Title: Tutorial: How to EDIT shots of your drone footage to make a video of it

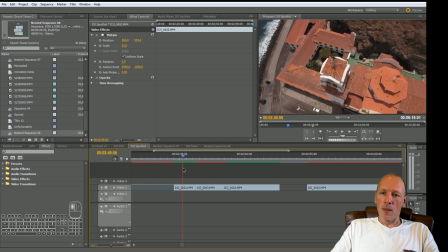[20:33]
Anyway, what the point of all this
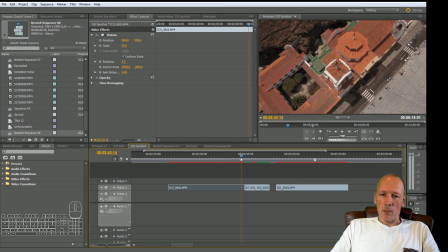[20:40]
is that if you cut pieces out, it's totally acceptable.
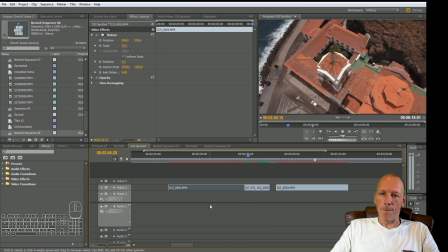[20:51]
If you have jumps, bum, bum, bum,
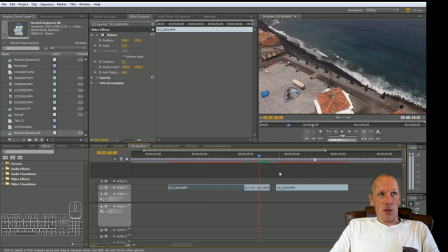[21:00]
it is acceptable, but you have to do it in a consequent and rhythmic way. And if you do it like that, then it is acceptable. And you can do this with footage like this.
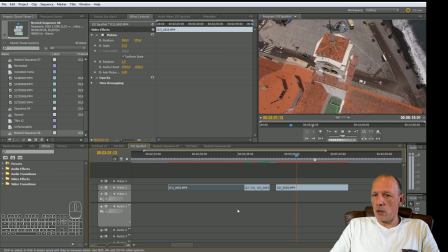[21:21]
This is you know, this is a good shot. Same speed everywhere.
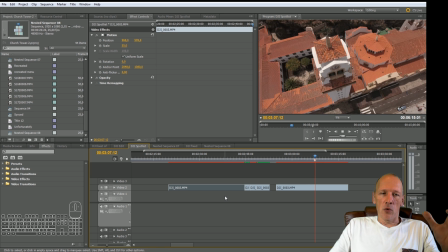[21:29]
It's too long. What you can do, you can speed it up, but then it turns like wheel, wheel, wheel, wheel, and it drives the viewer crazy because it's too much. But you can also take a little shot like whoa, and then cut out 2 seconds,
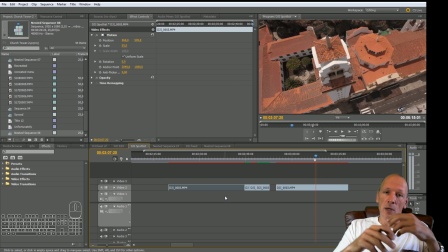[21:47]
and then cut out 2 seconds again, and then stitch those together, and then you jump forward. It's totally acceptable, and like that you can make the whole clip
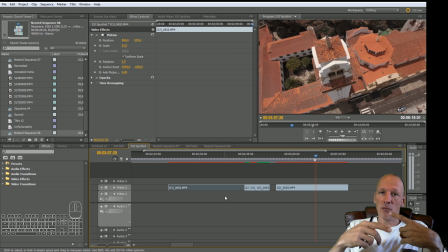[22:01]
shorter and still give the viewer everything that there is to see over there. But you can use this same trick over here with clips that were already cut,
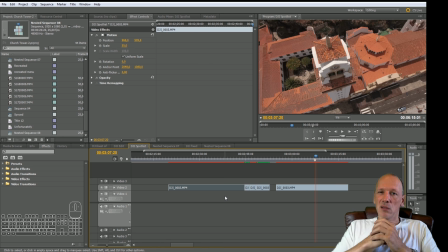[22:18]
and if you stitch them together in the right way, you have the same effect. And like that, these were shots that basically were not very good and not very usable, but we can still make something of it.
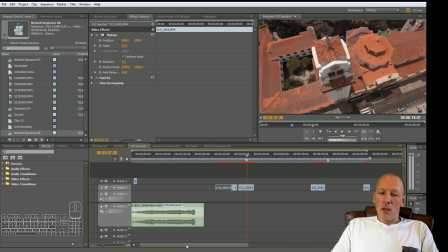[22:36]
That's funny. Basically, this is what I wanted to show you.
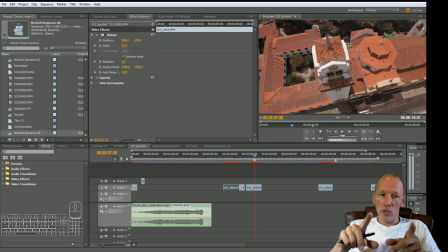[22:41]
If you want to see the result of how this is going to look like with the footage from the church, I have a separate clip, and it's got everything in it. It's not like the world best video clip ever,
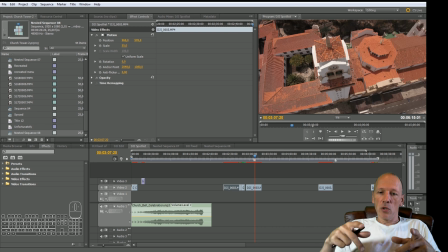[22:55]
but it's just an example like how you can do this and how the tips that I gave you, how that's going to look like in the final video clip. Well, alright, thanks for watching. I hope you liked it. Give me a thumbs up.
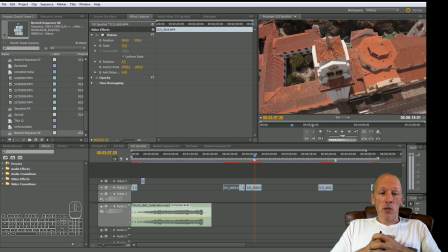[23:12]
You subscribe to my channel if you want to see more, and you can leave me any comments, and hopefully I can answer your questions and everything. See you next time.